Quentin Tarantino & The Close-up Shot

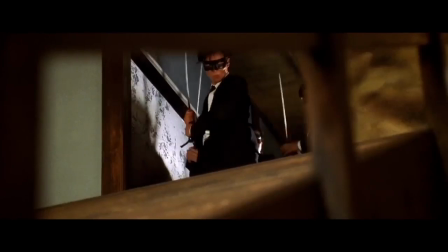Quentin Tarantino's films are well known for their violence, dialogue, and highly stylized visuals and sound.
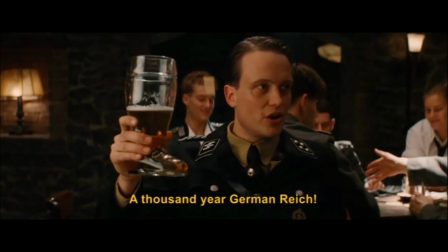Today I'll be talking about one particular aspect of his filmmaking.
Ein tausendjähriges Reich.
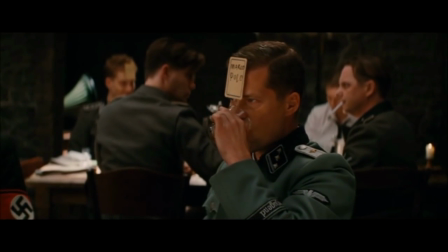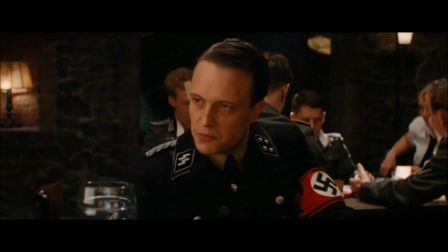Ich muss sagen, ich habe genug von dem Affentheater.
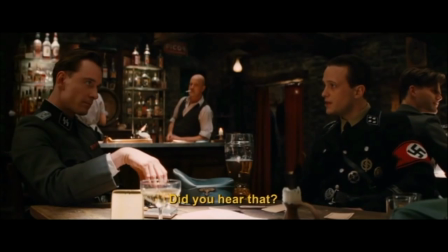His close-ups.
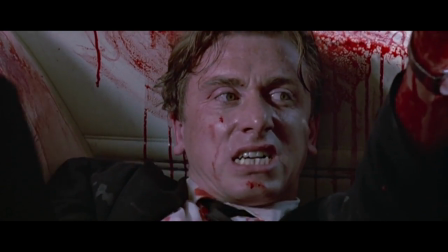A close-up shot is a shot where the subject occupies the entire frame, allowing very little of the environment to be seen.
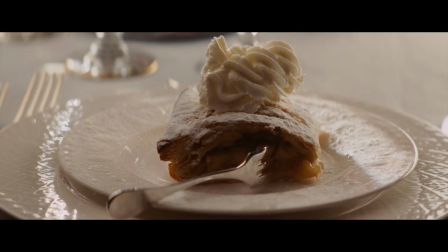It could be the whole face of a person or even an object. Let's examine what we can learn from the way Tarantino uses this type of shot. Be forewarned, there are spoilers for all of his films. God is in the details, and Tarantino relies on them to flesh out his stories.
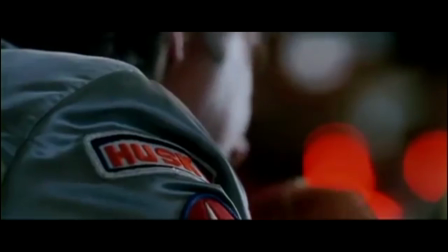Details tell us something about the character, object, or setting. It could be what someone is wearing, what someone is doing,
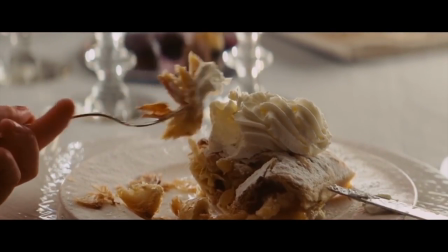what someone is eating, or even the details of an object.
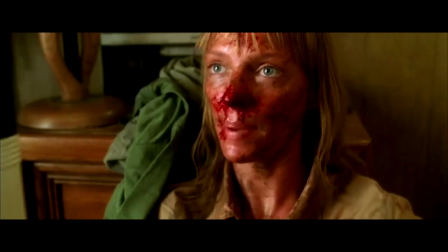To my brother Bud, the only man I ever loved, Bill.
A lot of his close-ups are shot on a telephoto lens.
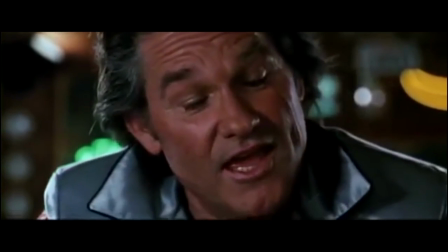This type of lens keeps the background out of focus, therefore bringing all your attention to the subject or detail.
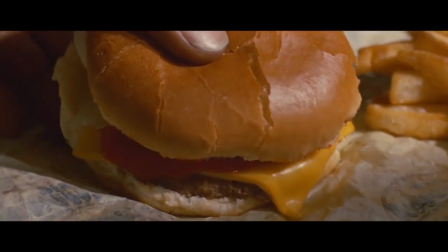Little mundane actions also bring detail to a scene.
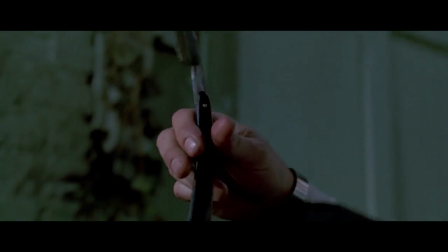Usually these close-ups have a specific angle and movement in them, and this spices up the frame.
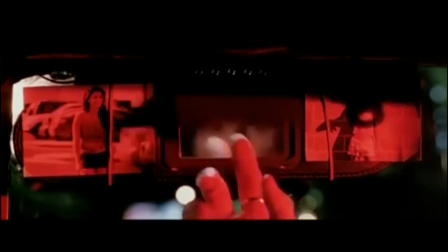It could be someone filling up a beer mug, someone looking at himself in the mirror, using a blender,
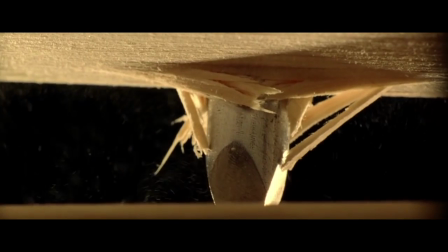a record player operating, a nail getting hammered, or even someone eating nachos.
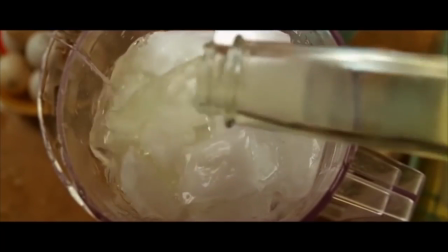You name it. Take a simple subject or action and shoot it up close with a fresh perspective.
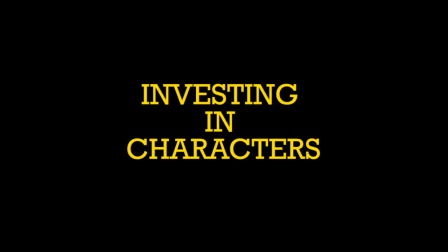Usually in any film, the audience is meant to empathize or engage with its characters.
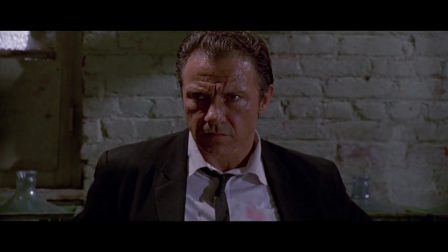If the focus of the scene is one character, a long close-up can be a great way of making him or her stand out.
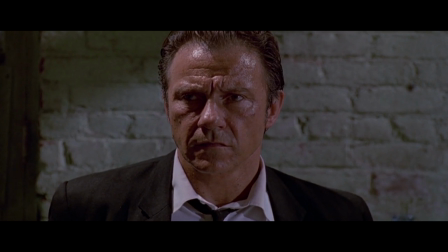It also puts us in his or her shoes. What is happening outside the frame is left for us to imagine.
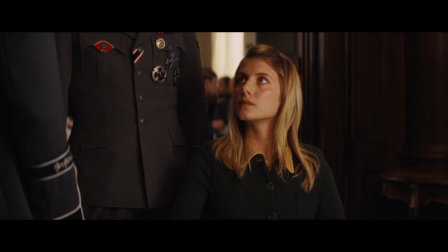For example, in this scene, the character of Shoshana realizes that she is right next to the man who killed her family.
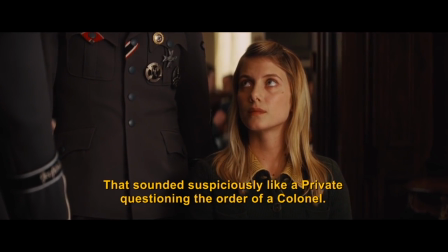He does not know who she is, and from the dialogue being spoken in the background, we know that he will be interviewing her very shortly.
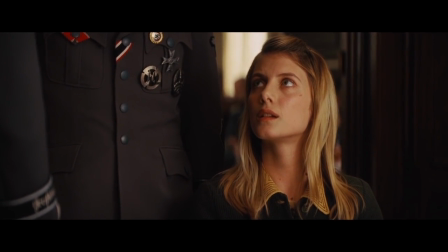We do not see the people who are having a conversation. That does not matter, as it is all about Shoshana and her state of mind.
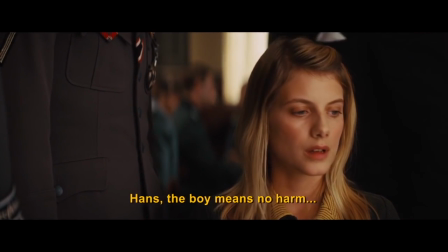The shot starts with a medium shot and slowly pushes in to a close-up of her.
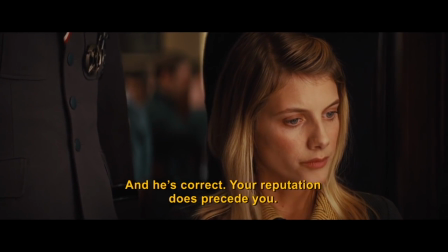There is a likelihood that by the end of the scene, Shoshana could find herself getting killed or imprisoned.
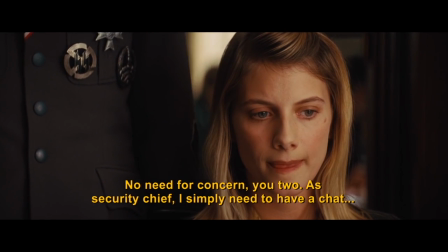The close-up therefore adds more tension and agony.
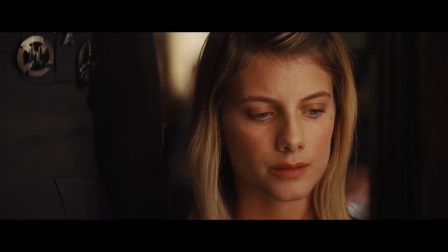What I like is that Tarantino allows the camera to stay with the actor and help us see her performance,
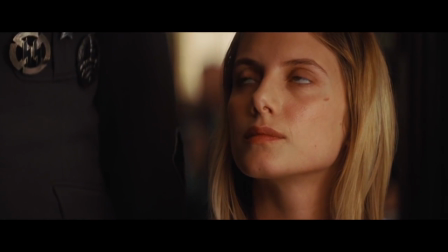instead of cutting to the other people in the background without any motivation.
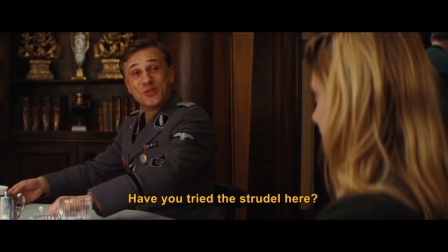Avez-vous goûté le schtroumpf ici?
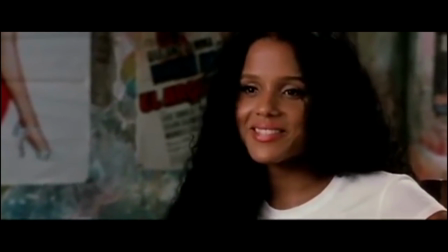So when you want to capture an actor's performance well, it can be a good idea to have him or her up close and let the scene unfold.
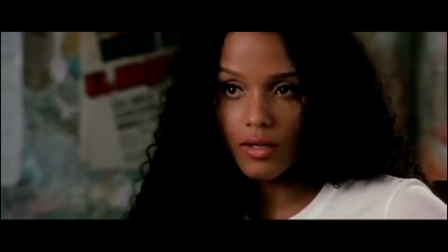The camera never lies and can pick up on every nuance and expression. You want the audience to invest in your characters. Beats are basically any action or reaction from a character that alters the progression of a scene.
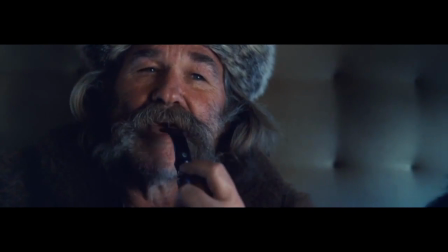Close-ups can help bring emphasis to these beats, and this makes for engaging viewing.
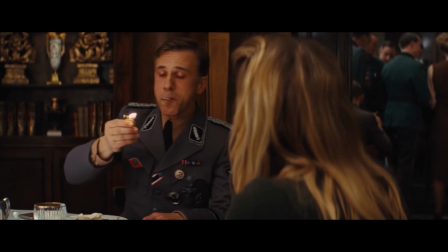For example, in the same scene we saw previously, look out for the tightest shot and notice why that is there.
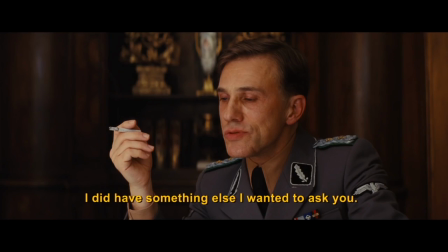Il y avait une autre chose que je voulais vous demander.
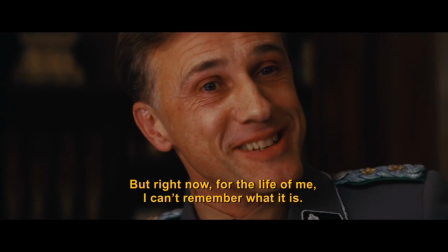Mais maintenant, sur ma vie, impossible de m'en souvenir. Enfin, bon, ce ne devait pas être important.
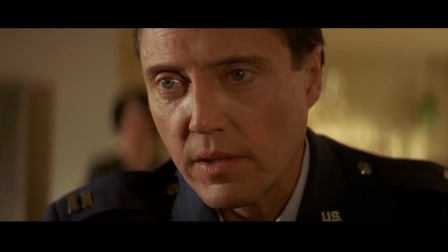In this scene, a young boy is informed of the importance of his deceased father's gold watch, which is a family heirloom.
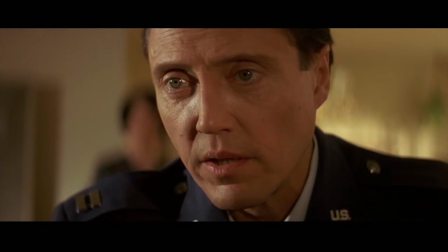Notice when a new beat happens.
Gold watch. 3 days later, your granddad was dead, but Wanaki kept his word.
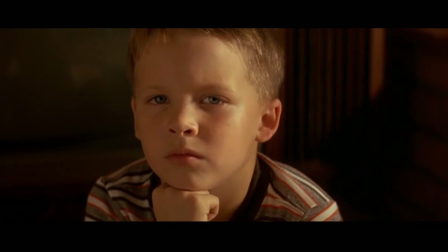After the war was over, he paid a visit to your grandmother, delivering to your infant father his dad's gold watch.
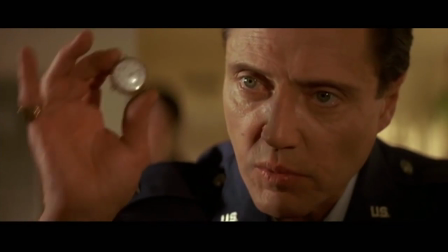This watch.
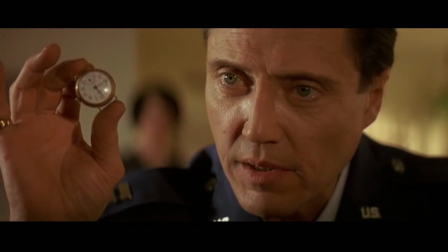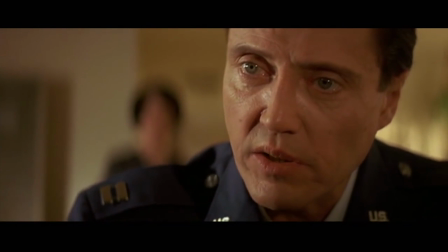This watch was on your daddy's wrist when they were shot down over Hanoi.
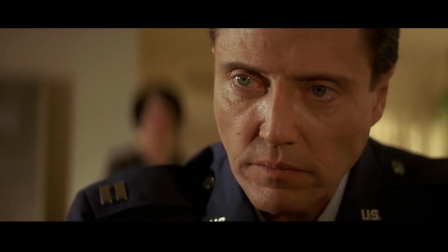The beat that just happened would not be as effective if it was filmed in a much wider shot.
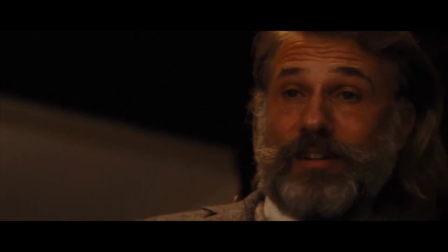In fact, a lot of dramatic moments in Tarantino's scenes are shot in close-up, and this only enhances the scene.
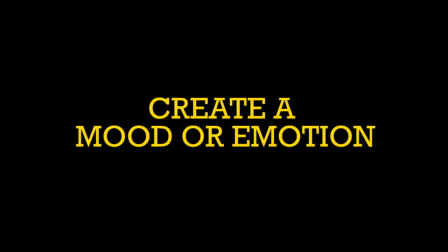Film is an emotional medium. That is why we go see movies. As a result, it is important to establish a tone or mood for each scene.
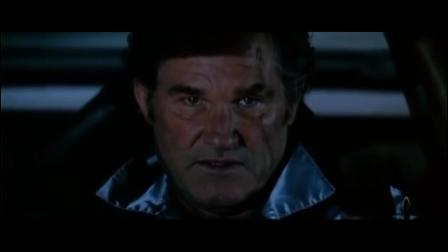Close-ups are inherently dramatic, so they can heighten mood or emotion.
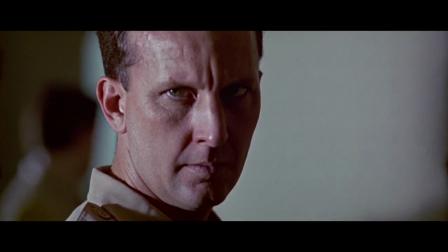In fact, one does not necessarily need to cut to a close-up to create an effect.
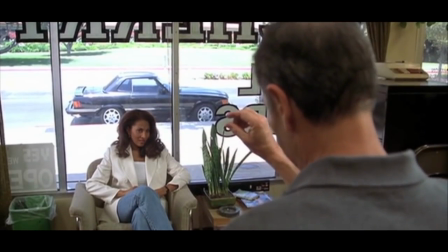For example, in this scene we see two characters who start off a friendly conversation.
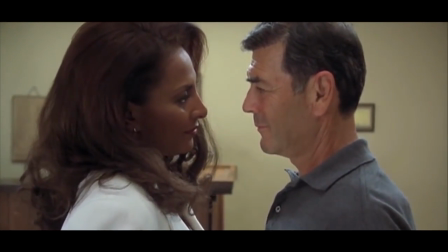And as they get closer, the camera begins to slowly push in from a medium shot to a very
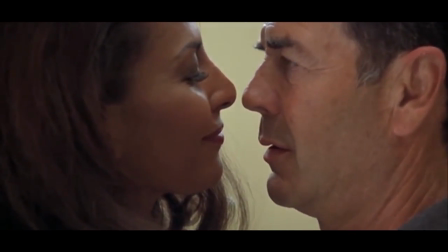tight close-up.
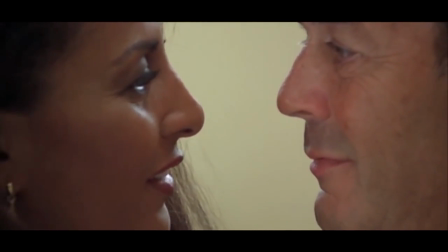Right now we can already feel the intimacy between the two people, all because of how close the camera gets.
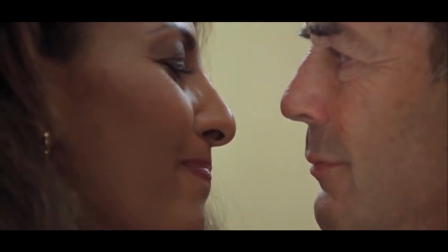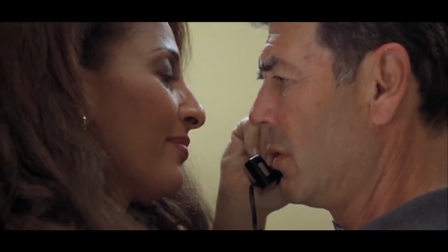Once he picks up the phone, the mood is back to a neutral state, and the close-up goes back to a medium shot.
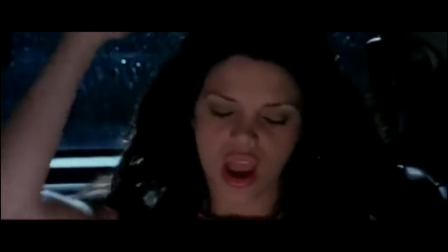When you combine close-ups with great background score, you can get a lot of emotion.
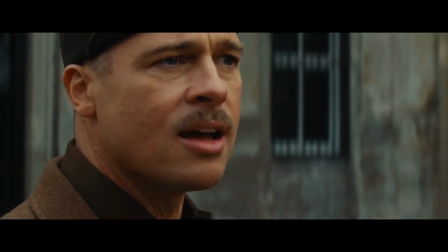For example,
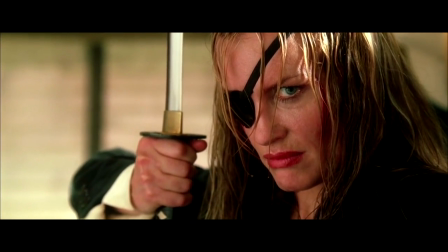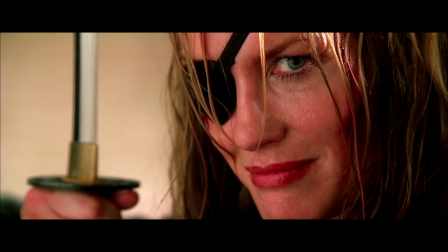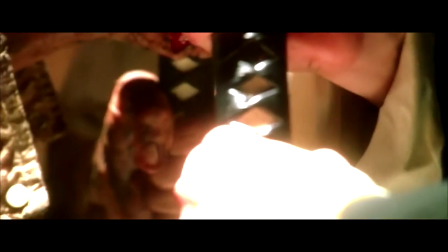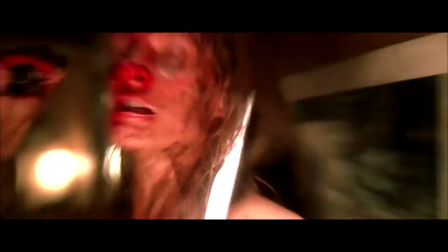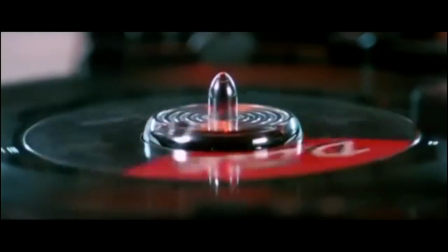so whenever you're filming something, think carefully about how you can use a close-up.
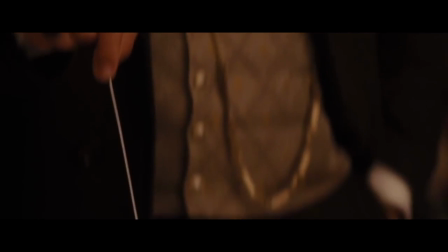It's not a type of shot just used for dramatic effect. There's so much more to it.
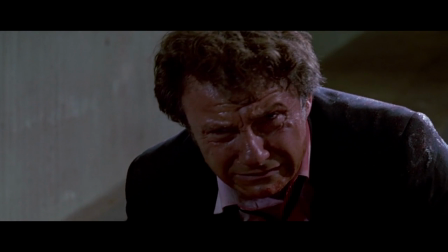Don't do it! Drop the gun, man! Don't drop the gun! Drop the fucking gun!
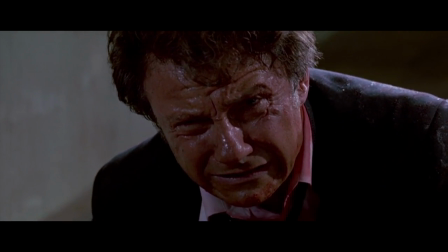I'm gonna fucking blow you away!